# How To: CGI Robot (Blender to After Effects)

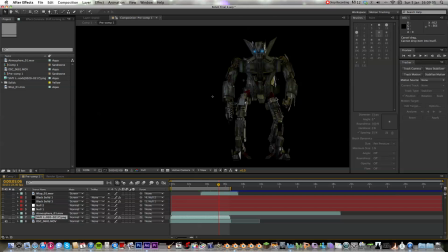[11:48]
See all the materials have been kept like it's reflecting the trees there's a hint of green in there and the lighting all fits but there's no background which is what we wanted because it then means when we put the original footage in
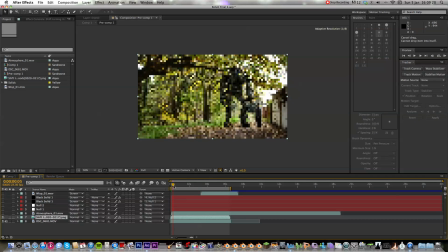[12:03]
underneath and after effects and line it up and just position the time so it's right then it should all work and then matt
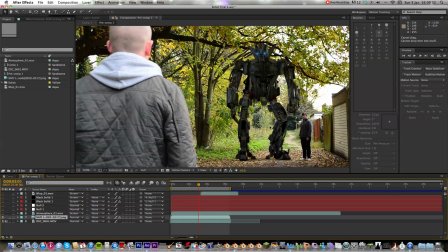[12:14]
looks and the robot looks and then there you go that's basically how you how i got the robot from blender
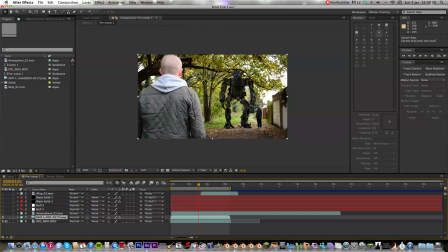[12:21]
onto the live action footage which then then it's just a case of adding all the effects you want so So
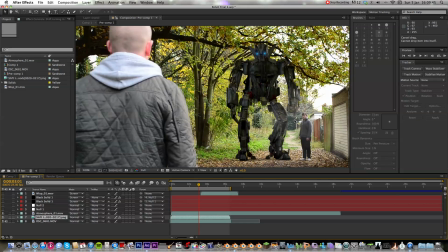[12:27]
for example I added this from Action Essentials 2, just a load of atmospheric mists, then I added using optical flares from Video Copilot,
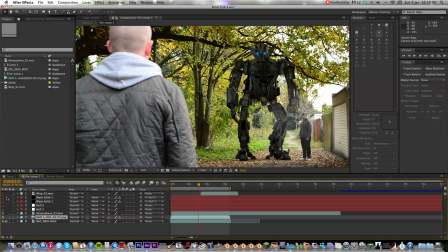[12:43]
I'll put the links for these in the description below because they are so handy and just adding that extra bit to your footage that just really sells the effect so if we look I tracked using these null objects here the eyes
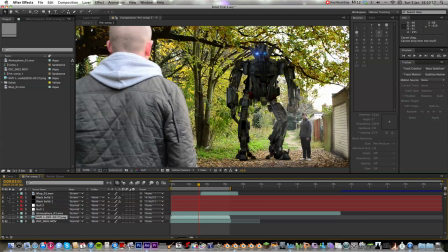[12:59]
so that and then I track the lens flares to it so that when it turns around the lens flares follow with it what was going on no no okay after effects yep there you go there you go and then what we're
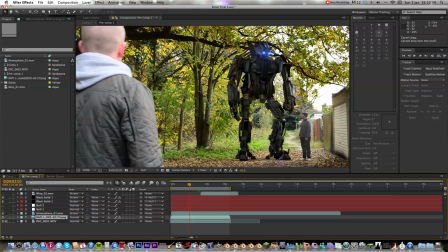[13:17]
gonna do just as a little effect so you know I said the gun would come out I just
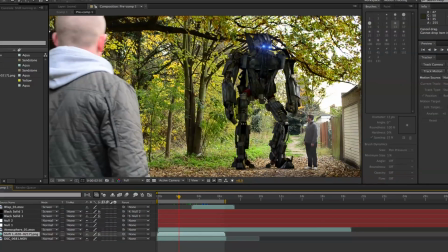[13:23]
added a wisp it's wisp 1 was the file and then
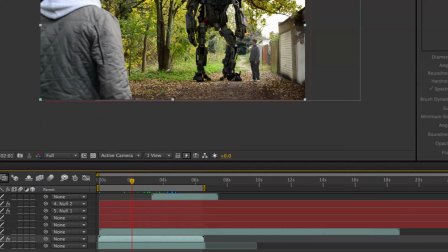[13:29]
as you go along in the timeline
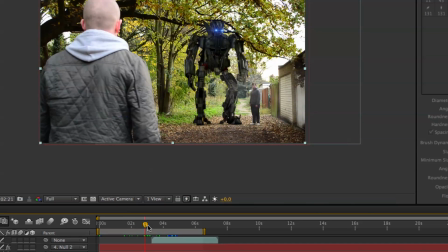[13:36]
and the wisp so the wisp starts there so if you look at the footage now it looks and then And as a gun comes out,
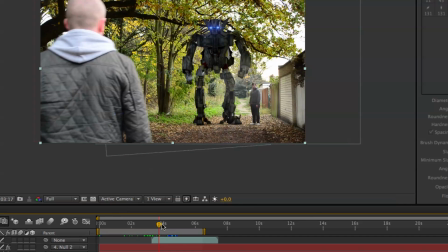[13:47]
the smoke comes out with the gun. Again, that little added effect of the smoke coming out of the gun just really, really sells it.
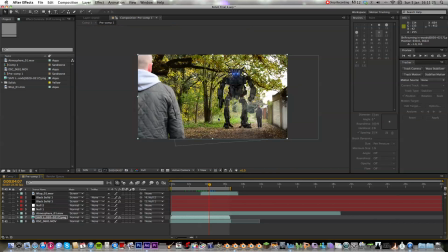[14:02]
And then that's basically it. So then that's all the effects I wanted to add.
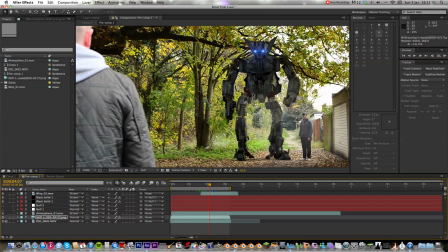[14:08]
I could have added more if I wanted. I could have added smoke in the background to make it look like a war was going on or something. but that wasn't what was going on in the storyline.
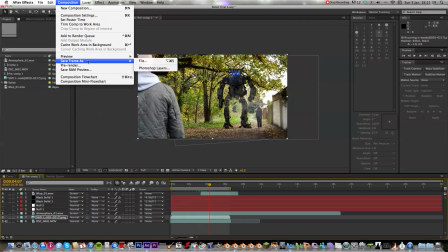[14:16]
Then, so this is the composition, no, what you can't,
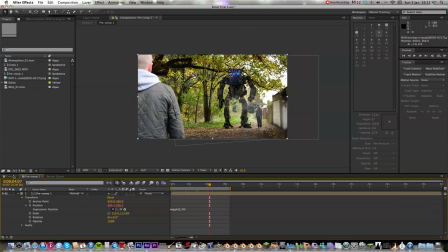[14:24]
layer, pre-compose it, and then you've got this, which is just the one timeline of it all going on by itself. And then I added an expression, the wiggle expression, I scaled the final shot up a little bit, I added the wiggle so that it wouldn't cut off bits of the frame to give it that kind of handheld look
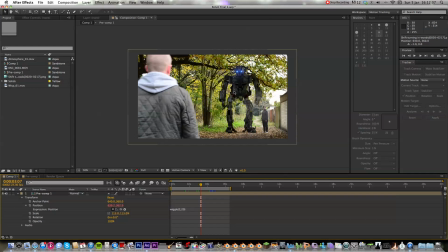[14:45]
and there you go that's the shot with all the smoke and the lens flares and the atmosphere and the camera shake all together the robot is now within the shot that's all one clip and then all I did was just export that and put it in Final Cut or Adobe Premiere whichever one
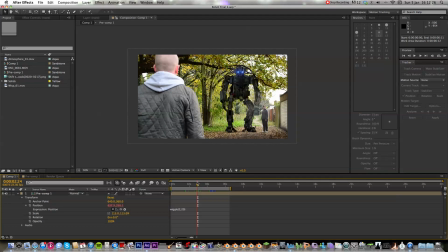[15:04]
I was using put that with the rest of the footage added colour correction, colour grade contrast etc just to give it the final finished touch of the film look
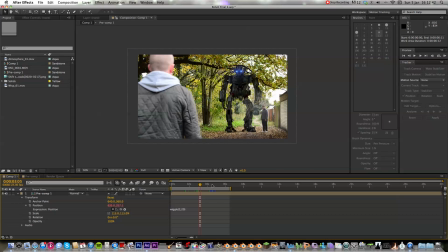[15:18]
to it and that's it that's how I got the robot from blender here into after effects and then exported it into as a video file into final cut and yeah so there you go
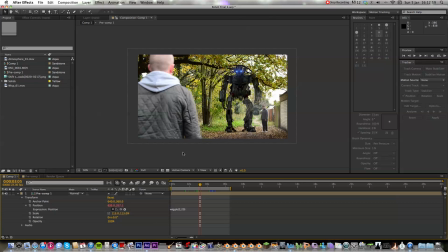[15:37]
thanks for watching I hope that was useful for you to see how I created the robot and a process of getting a CGI